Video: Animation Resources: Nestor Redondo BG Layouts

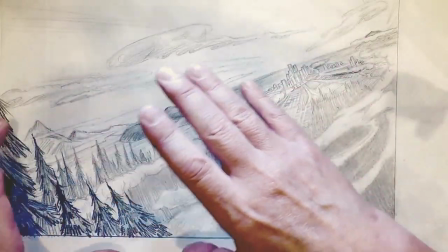[20:41]
You know, the camera's probably diagonal here, and maybe doing a pan like this as it goes across.
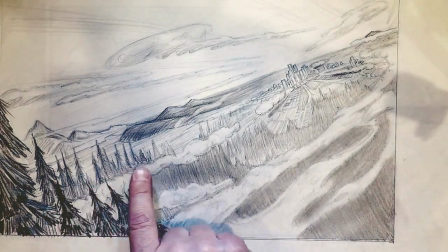[20:49]
But we're starting out with trees in the foreground. The trees get smaller and smaller and smaller until they lead into the city in the distance.
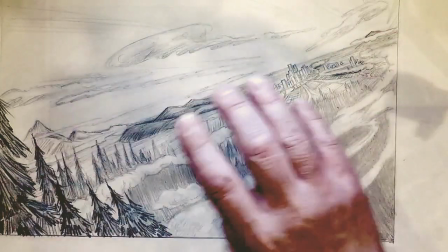[20:57]
And the clouds carry us back. The motion, these clouds carry us back into the distance.
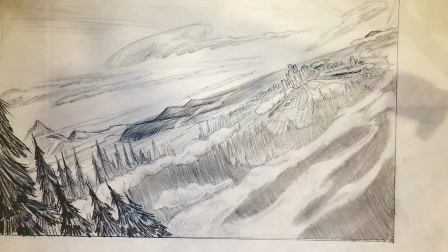[21:04]
Everything is pointing towards that city. Great composition.
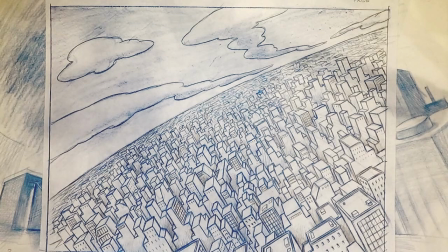[21:11]
Pencil mileage. He wasn't afraid of just sitting there and drawing and drawing and drawing and drawing.
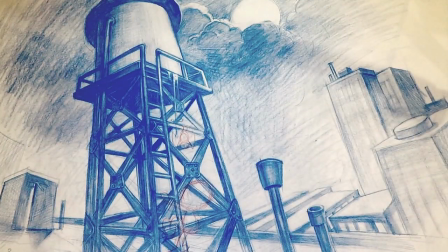[21:24]
One of the nice things about
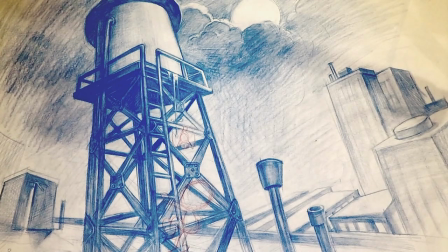[21:29]
Nestor Redondo is that it seems that he can draw just about anything and make it beautiful. Here's a water tower at night, and you can see the characters indicated climbing the water tower.
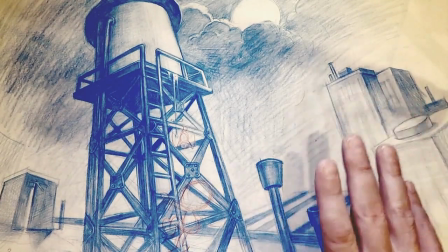[21:44]
He's worked out an interesting angle to make it to give the feeling of height.
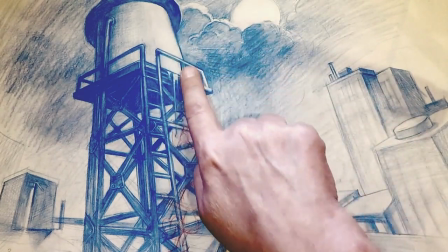[21:53]
He's got the moon up there with reflected light.
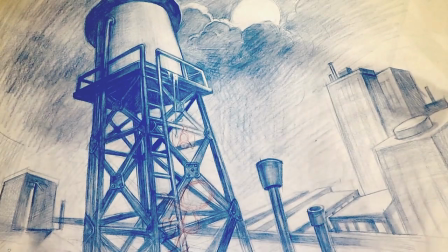[21:58]
The whole scene, the background painter can look at this and know exactly how to deal with it in color.
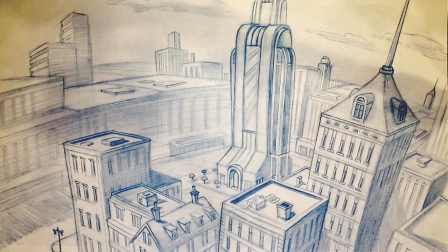[22:06]
He's basically an architect. What he's doing is he's designing buildings that don't exist. And he's designing them in just about any style you can possibly want to see them in. One of the things that's interesting is that if you look carefully,
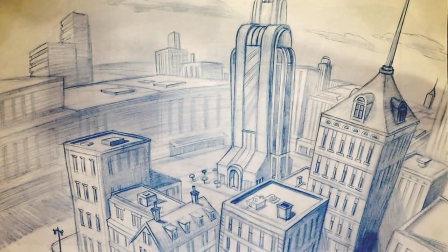[22:24]
his perspective is it all looks right, but there isn't a straight line on any of these buildings.
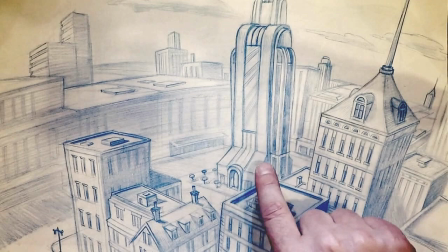[22:32]
Everything is a little bit of a curve. Nothing is exactly parallel or symmetrical.
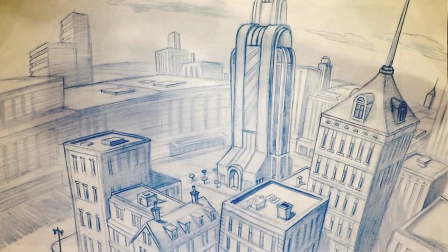[22:39]
It all has a kind of organic life to it, and it has a
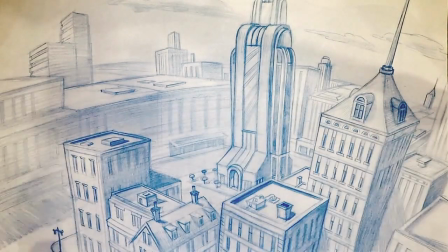[22:45]
bowed out kind of sense, like a fisheye lens.
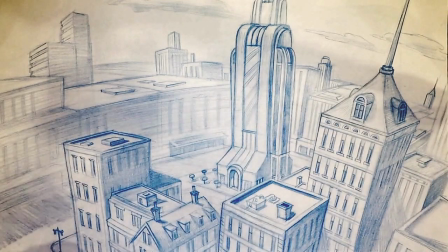[22:51]
His horizon line is curved, which means that all of his
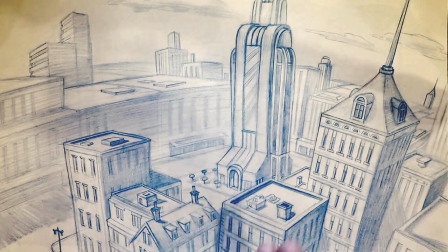[22:56]
vanishing points, you know, are different for each placement on the curve. So he's eyeballing this perspective. He's got a basic idea of the perspective, but a lot of the actual lines,
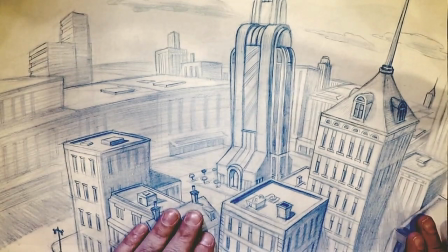[23:10]
he's eyeballing it and creating a sense of distortion while he's doing it.
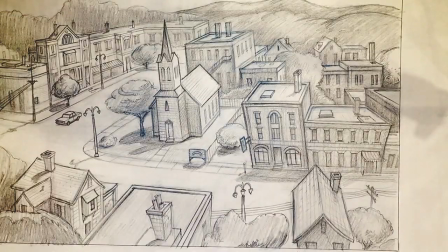[23:14]
And as we go through these drawings, you'll see more brilliant examples of how he does that.
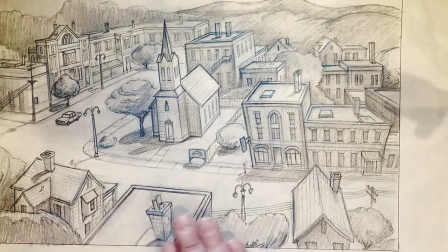[23:20]
This is a great shot, you know, that is the kind of thing you would have seen in a 1950s movie,
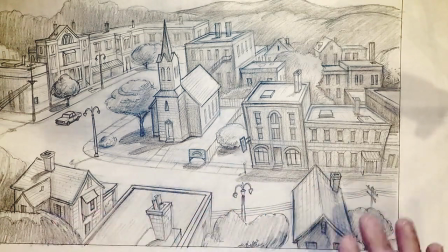[23:29]
a stage of staging a small town like this in middle America.
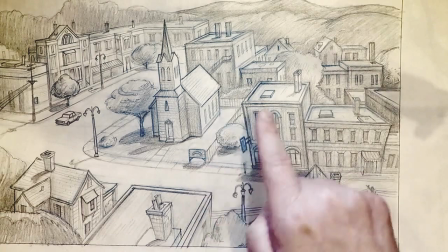[23:37]
He instantly, and again, he's got the light source worked out. We know what time of day it is.
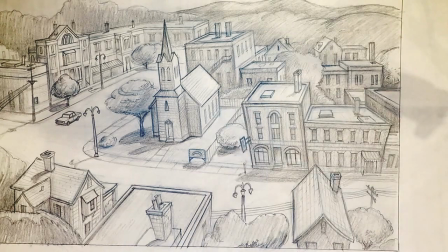[23:42]
This is probably morning, because the light's coming from that direction, and we've got a few shadows.
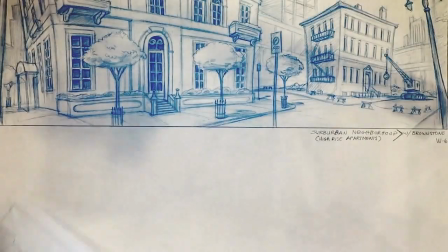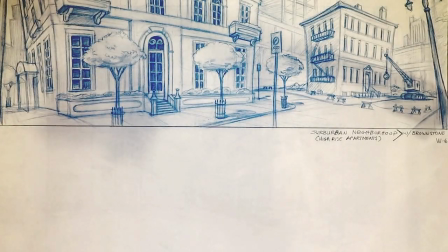[23:54]
Suburban neighborhood with a high-rise apartment.
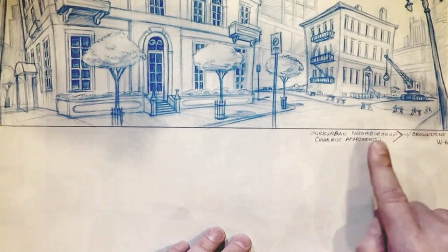[23:59]
We've got construction going on over here. He's got little stories going on everywhere in the background.
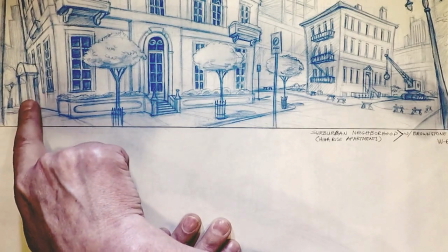[24:05]
Over here, you know, a character could walk down the sidewalk or come out of this door and walk this direction and around,
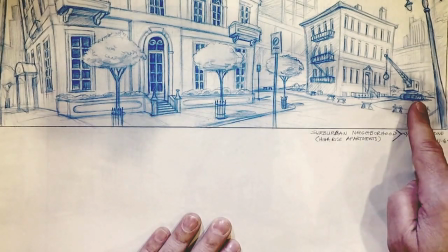[24:11]
or they could come out this door, or they could drive up the street from this direction,
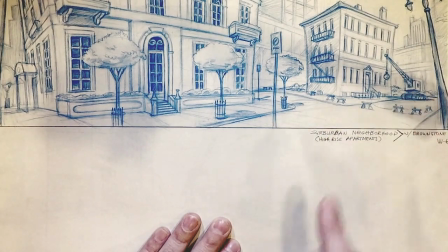[24:17]
or they could you know, come from the construction area over here.
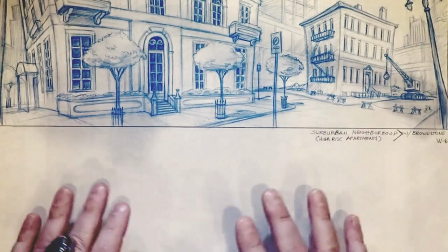[24:22]
There's a million ways that characters could interact with this background.
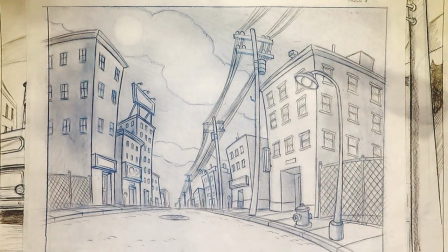[24:30]
Here's a city street from a Bogus cartoon. So now this one is a little more cartoony. Again, notice the curves and how everything is kind of leaning inwards, like a fisheye lens.
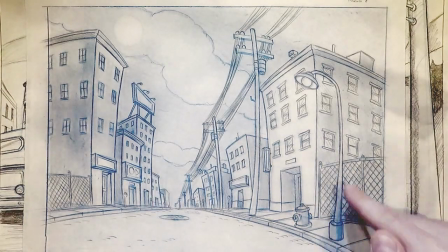[24:45]
The